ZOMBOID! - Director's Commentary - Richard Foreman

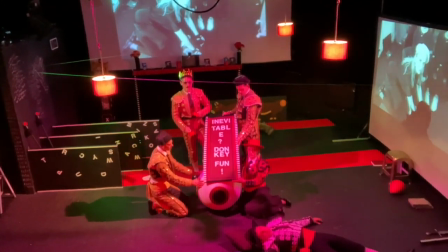That eyeball was probably the most difficult thing to make.
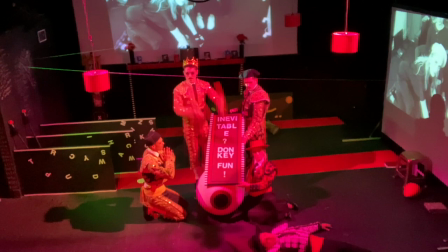Again, with a limited budget,
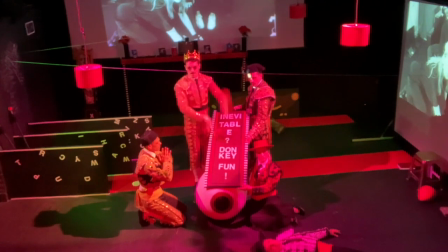not being able to afford a proper mould or fiberglass or anything like that, we had to think more creatively.
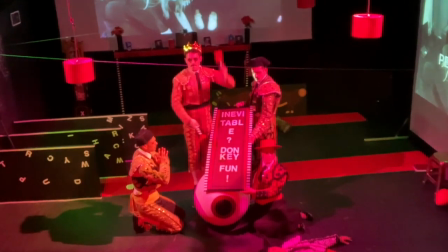So I spent about 4 weeks making it.
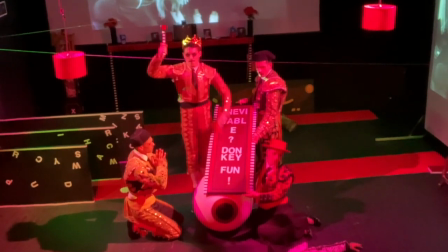Inside is a exercise ball and papier-mâché,
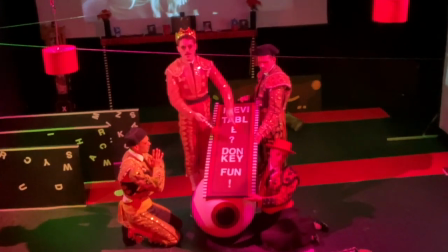about 5 or 6 different layers of papier-mâché to make sure that it would never crack,
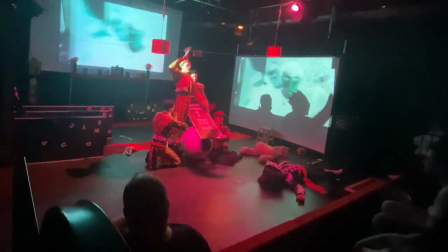and then several layers of paint and a special
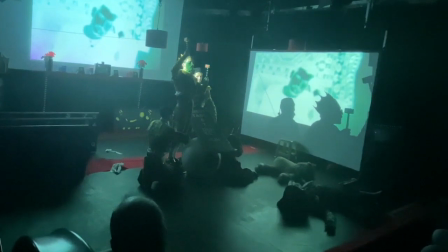varnish on top to make sure that it wouldn't pick up dirt, or if it did you could just wipe it off, and that there was some kind of
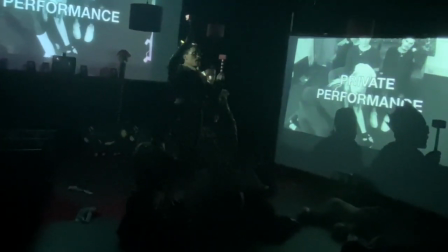security to the shape of the eye. It lasted about the whole week before it started to fall apart, so we were quite lucky.
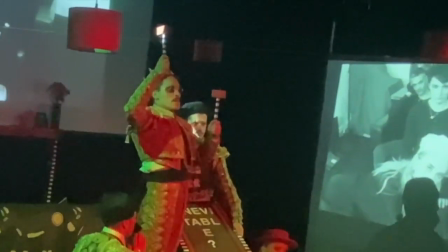During one of the performances it got accidentally dropped and it created a crack in the
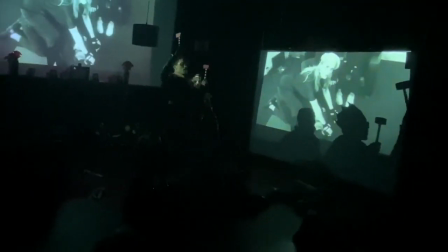papier-mâché, but we just managed to cover it up with a bit of white tape and nobody ever knew. But I was quite pleased with how it turned out.
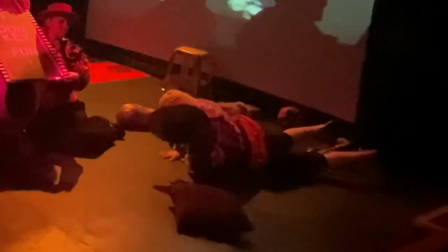This is a great, again, another testament to the actor's timing.
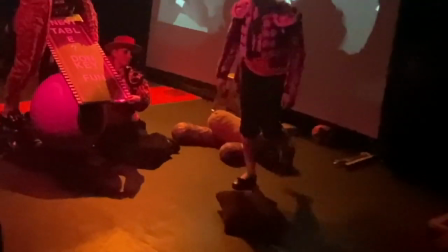Davey here having to count
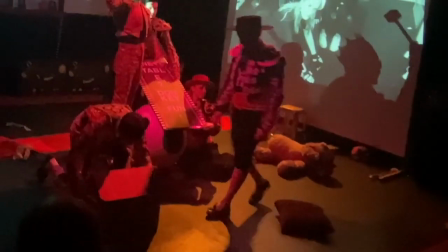fairly random beats in his drumming of the inevitable donkey fun sign.
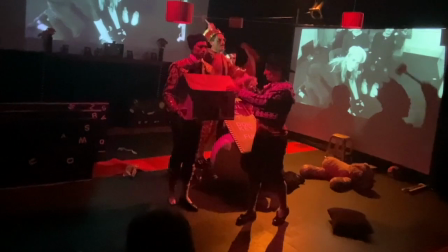Again, it was about making sure that it looks sharp and it looks clean, so that we don't look under-rehearsed or that it's totally random.
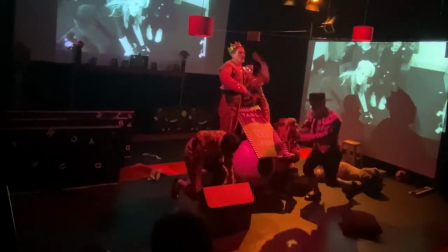So he does a really good job with the counts.
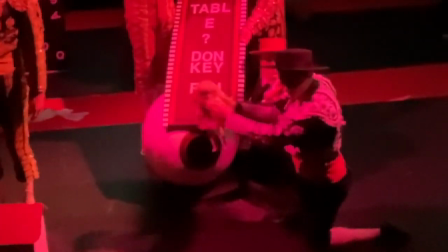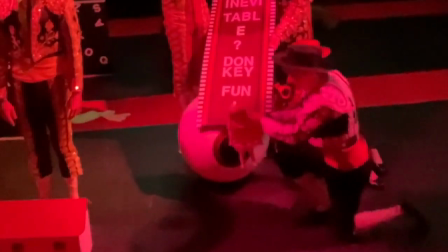So we've introduced some more infantile objects here with the doll and the doll's house.
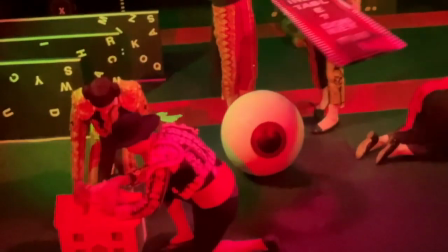A doll which is totally oversized and would never fit in the doll's house. The doll's outgrown the household.
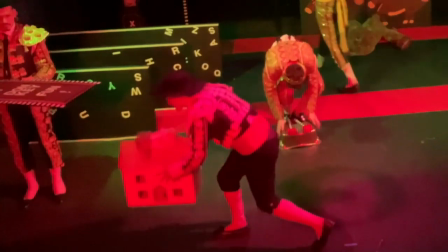And we'll see that mirrored in a moment with George mounting his father,
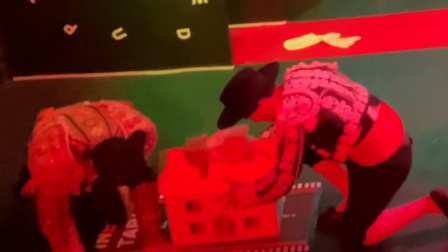who's folded into the shape of the roof of the house, and George gets on top, as do the other siblings.
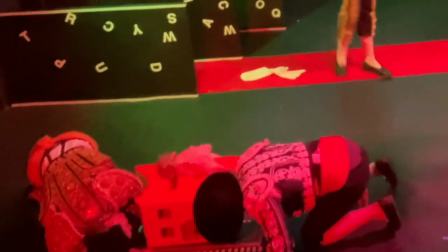So it's a kind of mirror of that child outgrowing the home.
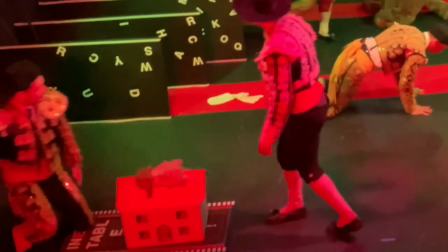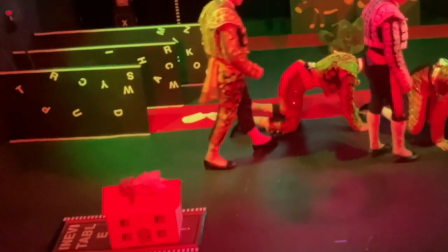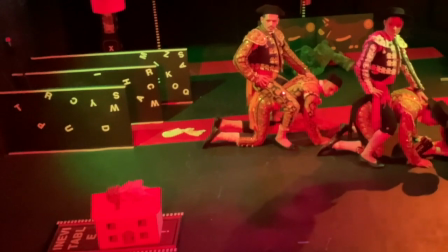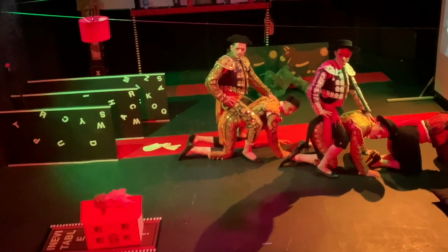So the tableau on stage here is a reflection of the tableau that was on screen earlier,
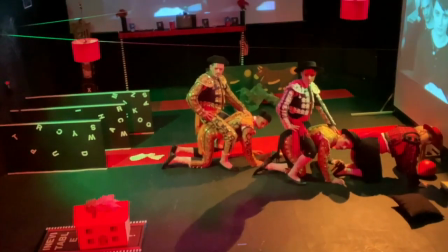which I think has changed over now.
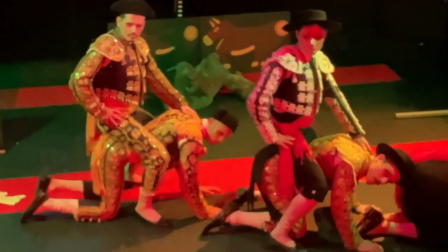But on screen we saw the same tableau.
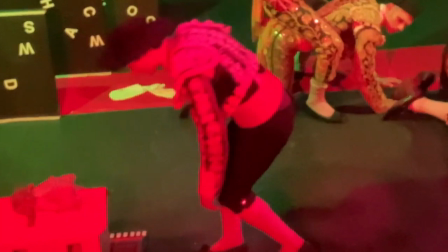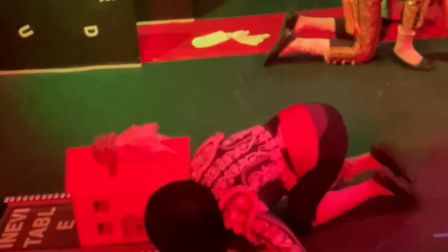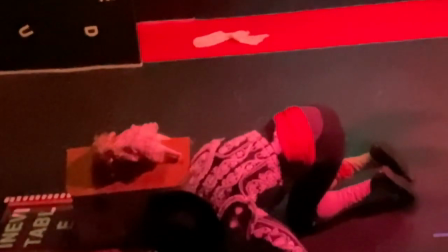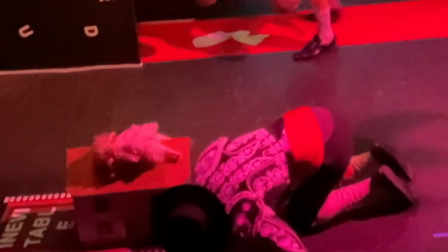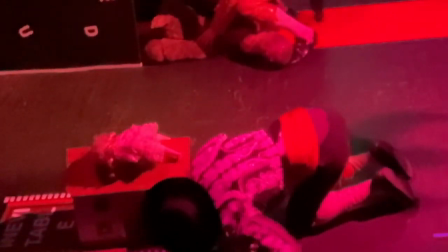Tell you.
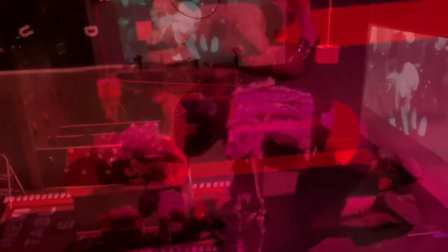3.
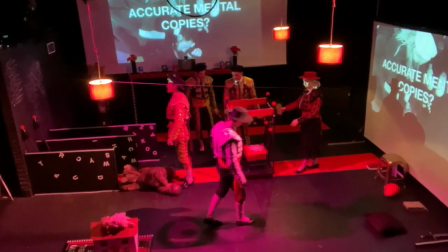Those predisposed to happiness see nothing.
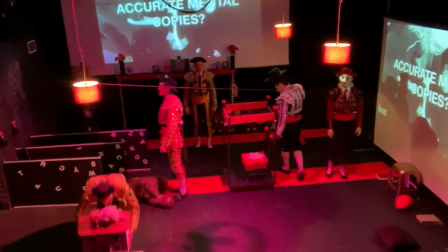You see the donkey on screen there now that I was referring to.
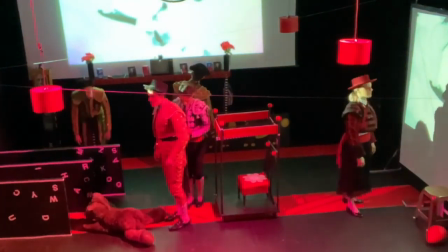This is George's first time in the trolley throne. His brother was in there earlier,
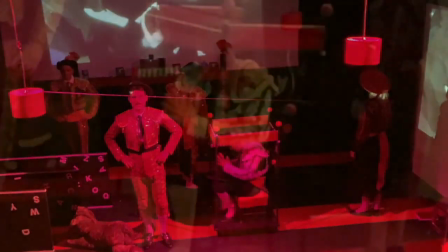but this is his first time in there, and there's a sense that it's almost like a naughty step.
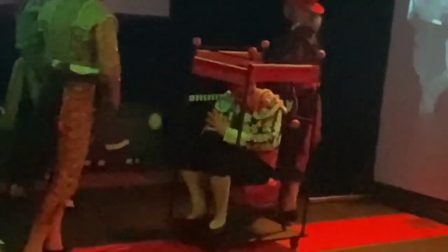It's a place you go to when you've been misbehaving,
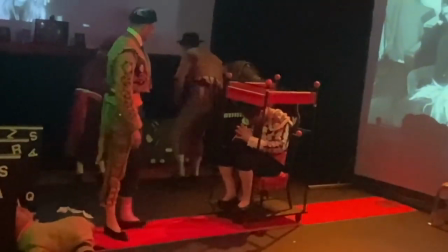and that in this environment in which he finds himself, he's become an outcast in his own family.
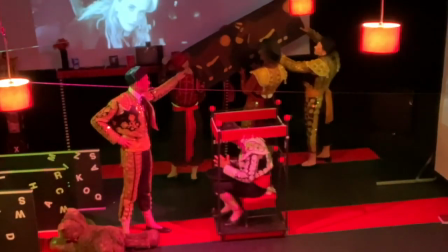He's staring into the doll's house, the oversized doll outgrowing the confines of the house,
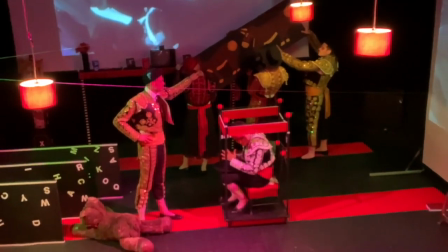having toys taken away, playing with the TVs, and now he's receiving punishments, of which this is one.
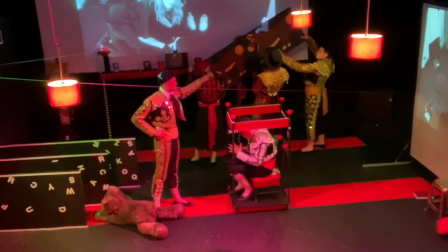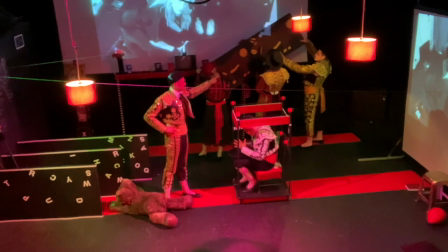And each of these long pauses is based on a
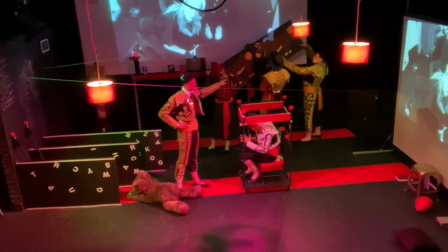kind of formalized painting that you could be looking at and studying in a gallery and trying to unpick what's going on here.
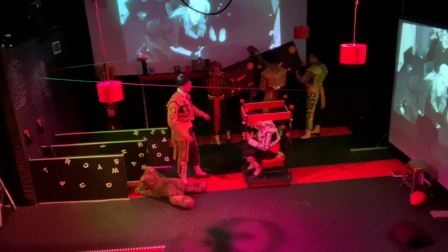Has George painted those donkeys?
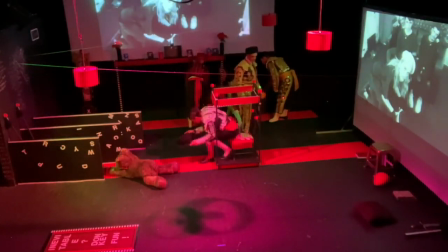Has he damaged those paintings and his brother is chastising him and his misbehaviour?
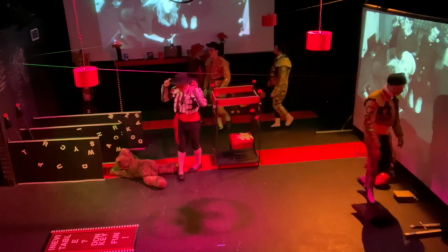Whatever interpretation it is you want to put to it,
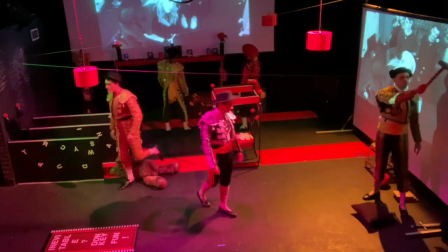but that's why we give enough time for the audience to take in the stage picture and try to build their own interpretation.
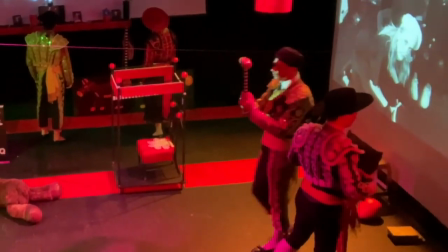It's all of these elements of the picture landscape slowly coming together like a jigsaw,
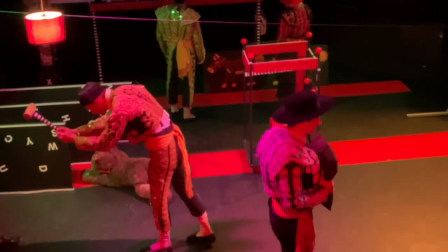and then it exists for a few moments and then it evaporates again, and then another one is created and then it evaporates again.
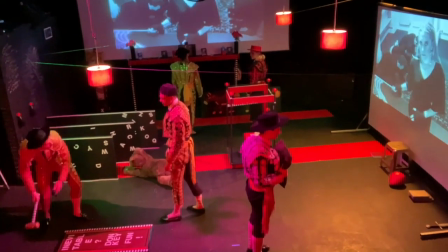Again, here we're trying to give clues and hints about relationships between them, even though in rehearsal we hadn't decided what those relationships were.
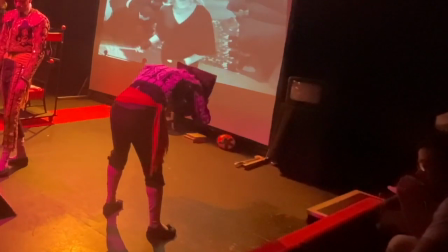It kept the actors guessing internally each time they performed about exactly what was going on,
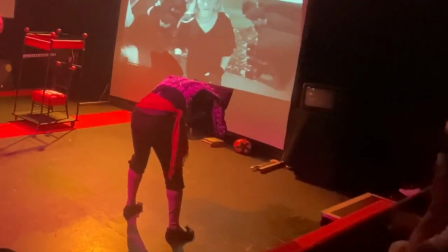and that freedom to make those adjustments themselves is really interesting for me to watch.
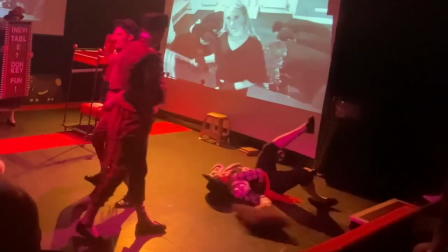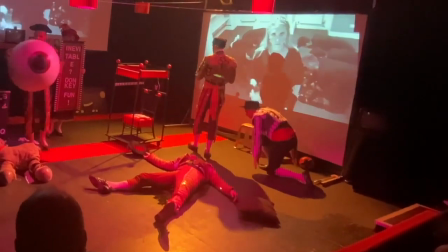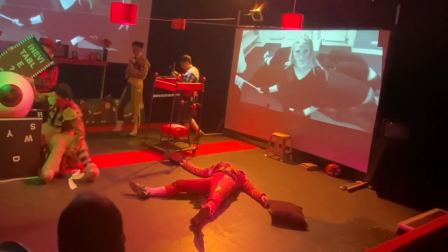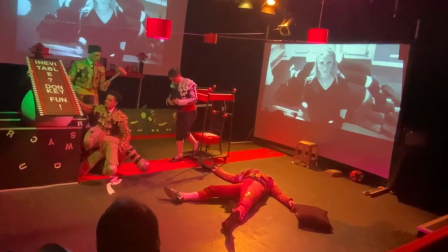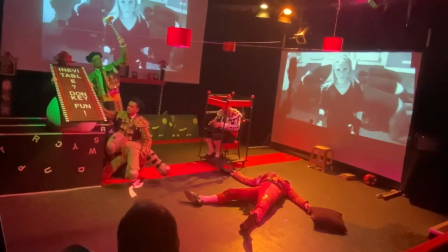Again, there's an intimation here
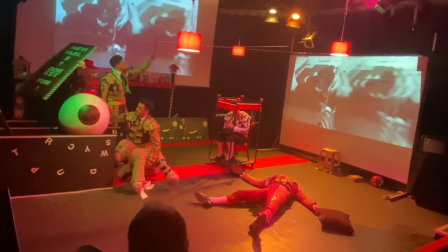that George has done something wrong and has been returned to his naughty chair.
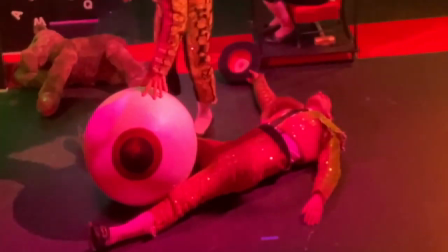The father is injured or damaged by his behaviour,
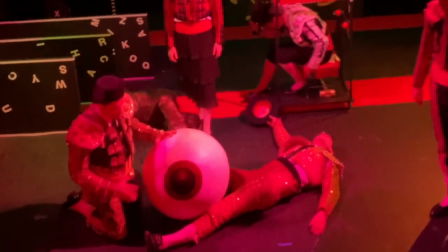or by a revelation potentially that George has found something out about the father,
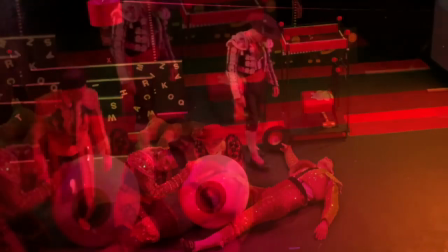and the father has collapsed in with anxiety about what's been discovered.
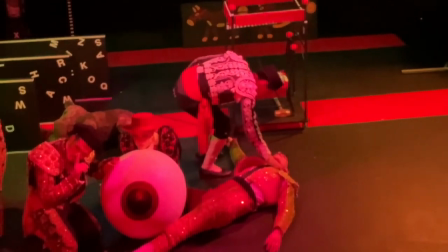The eye representing the knowledge and understanding of a situation
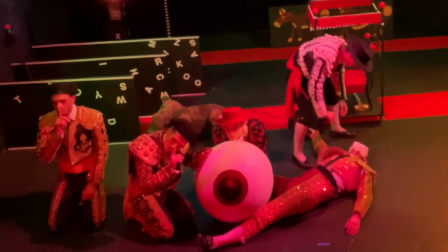that now weighs heavily on the body of the father. The two children saying, "Be quiet, keep it a secret.
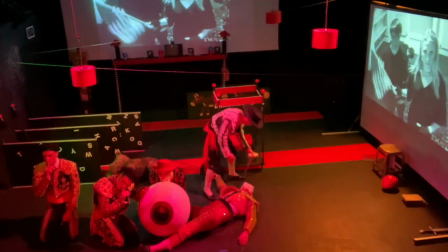There's no need to talk about it."
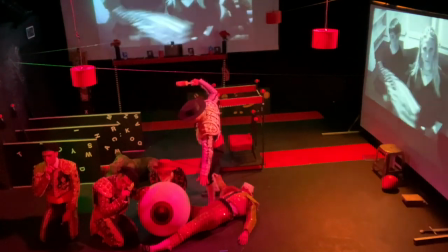And so George ceremoniously destroys
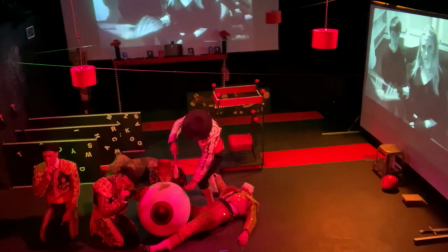his insight into adult relationships, but the relationship between his mother and father.
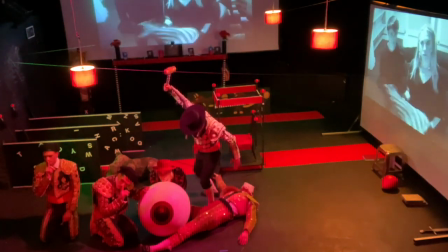Doesn't want that insight anymore, wants to be free of it.
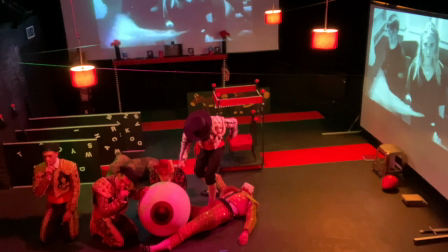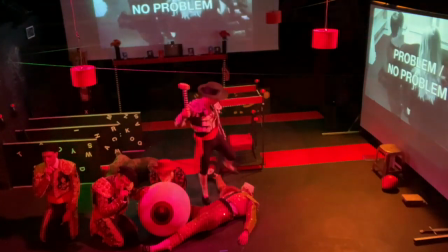On screen we've got the George and his mother waving the American flag.
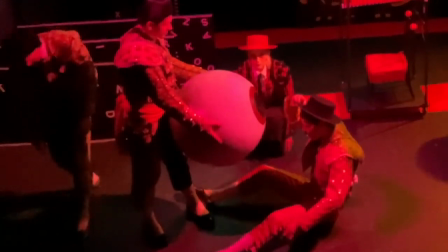The American flag has been in all of the Foreman plays that I've produced as a cultural reference.